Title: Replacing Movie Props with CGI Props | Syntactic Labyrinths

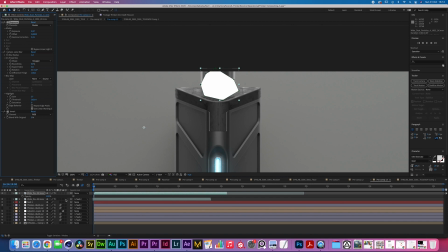Now I want to add an invert effect to this and this is going to make everything white, but I want to set that to multiply. Here we go. We have a few little particles flying there. Let's see.
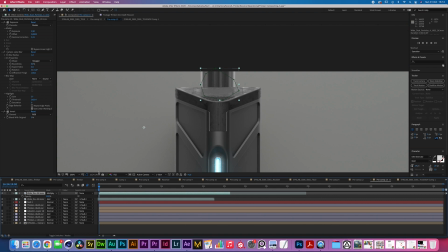Are we at the correct depth of field? I think so. Underneath this dust layer and above the other one, I'm going to add an adjustment layer and I'm going to add a solid. the solid can be any color because
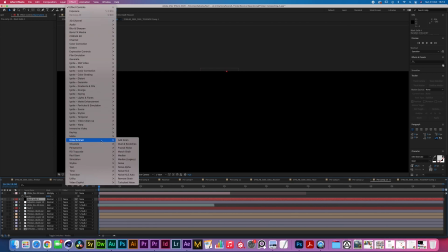we're gonna be adding a classic after effects effect fractal
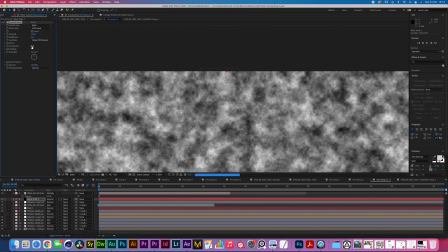noise what I would like to do is lower the complexity to be about one
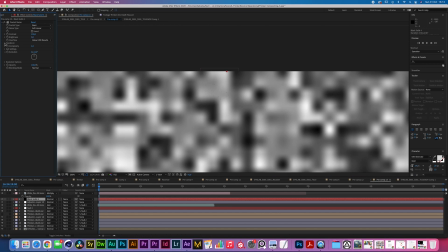there you go and now I'm gonna be dropping down this transform option over here and I'm gonna be
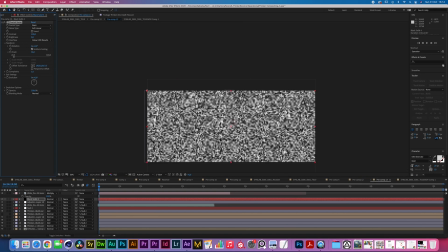scaling it down to about 40 or 30 somewhere here looks pretty good I think it needs to be a little bit bigger
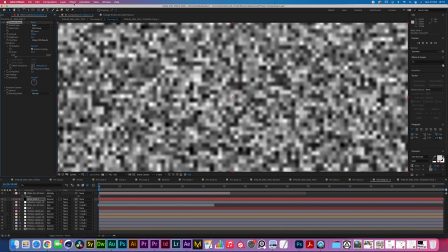let's give it about 70 80 cool and now I'm gonna be adding a blur effect a fast box blur is really fine for these things the only thing that I'm trying to do is get rid of that steppy edge and then
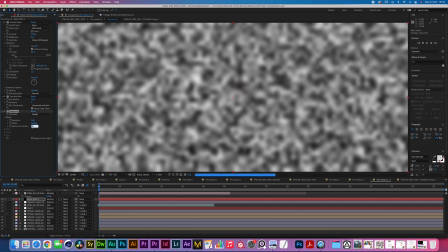a color correction exposures effect we can bring down the gamma and
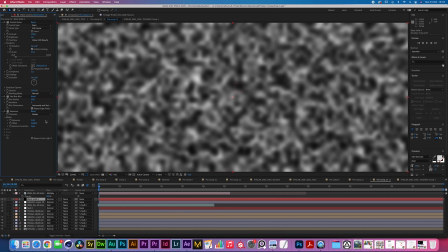then increase the exposure a bit next what I would like to do is animate
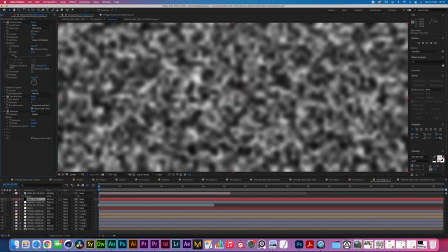this thing moving upwards so I'm gonna be animating the offset I can select this let's say we go for 10 seconds I'm gonna be moving the
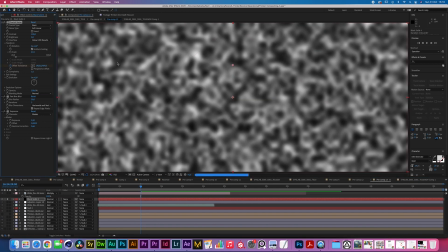Y position down which means the whole thing is gonna be moving upwards
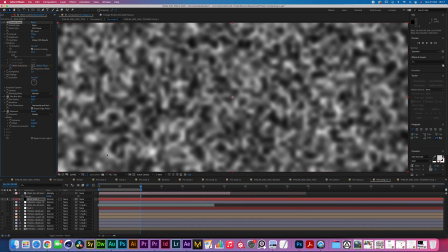think it should be moving relatively quickly so let's do a quick preview and see how fast it's going
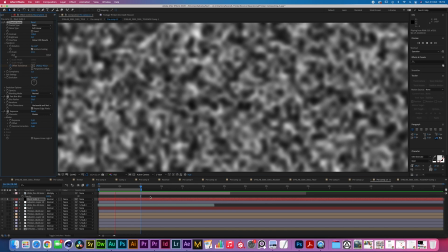so this is definitely moving too slow in my opinion because the
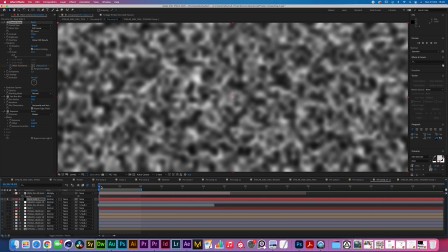air would be going up okay hold on
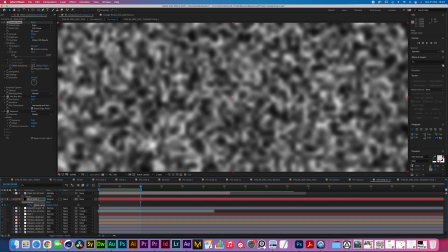I'm gonna be increasing the speed a bit more so let's bring it down twice as
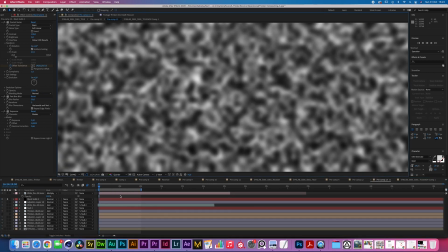high I'm just quickly gonna play that back on quarter resolution now
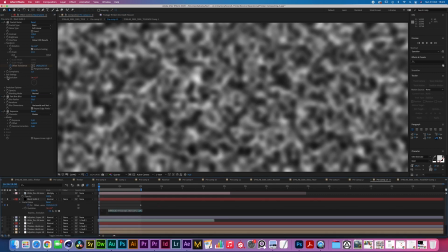I'm gonna be alt clicking or option clicking the evolution gonna be typing in time times 150 that should be enough there you go now that's going
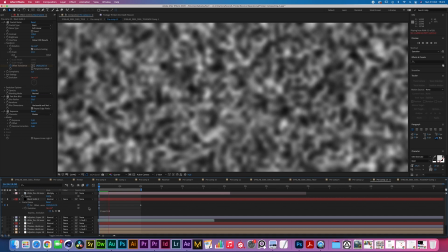to be giving all the changes to this fractal all right i'm going to be duplicating
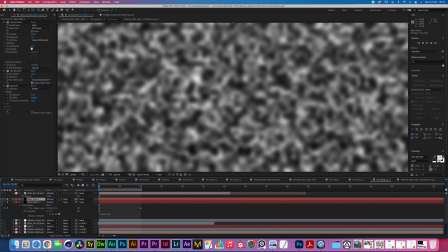the entire layer and now i'm going to be increasing the complexity to about three and i'm going to be decreasing the scale to about 25.
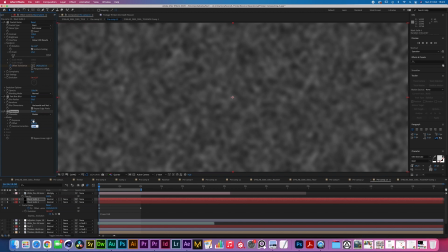i can then lower the gamma and increase the exposure
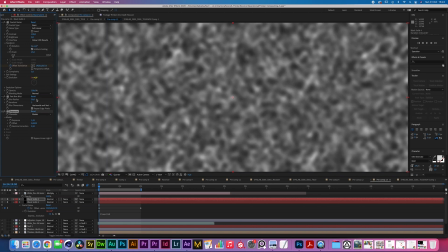just to get a bit more contrast out of this all right and i'm going be decreasing the blur radius to be about 10 now i'm going to be setting this to
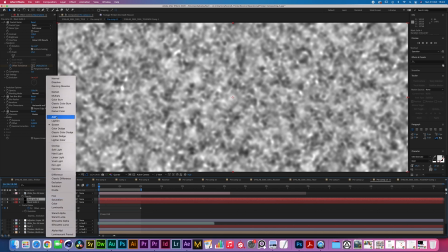screen or i could be setting that to add that's a bit strong
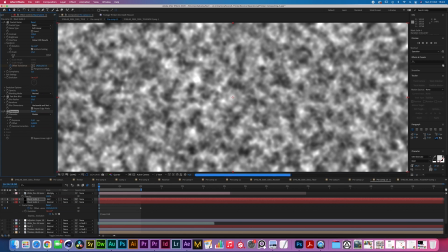but we can lower the exposure then there you go what i'm really trying to get are
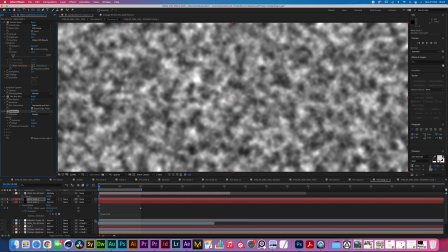some of these strings in between the big fractal and then together
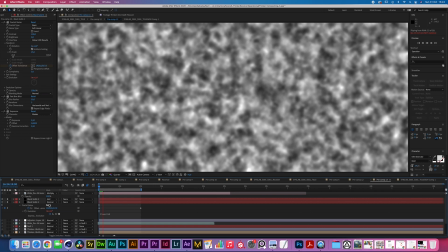they can kind of fluctuate fractally and just give more a bit more of
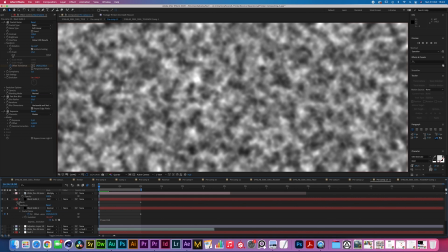a dynamic nature to the shot what i would like to do is go into the evolution and just change a little bit the timing over here give that something like time times 180 just so it moves slightly out of
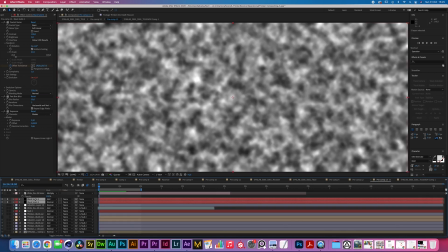sync with the other give a bit more visual interest to it all right now with these two selected I'm gonna go pre-compose we have a
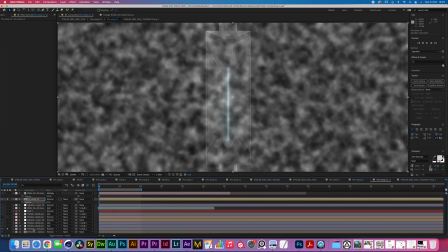new layer that we can work with gonna be turning on the bottom layer of thinker just so we know where to look I'm gonna be adding a
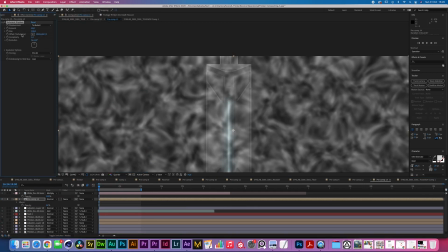distort turbulent displace turbulent is fine the size could be smaller something like 30 the evolution
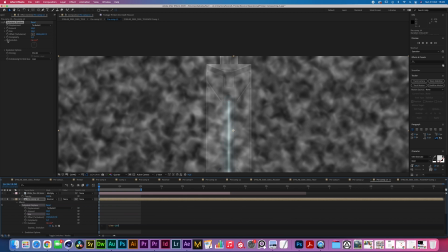we're gonna give that a time times 200 just to give it a little bit of a jitter that's going on to everything the amount as you can see this is kind of what it's doing but we don't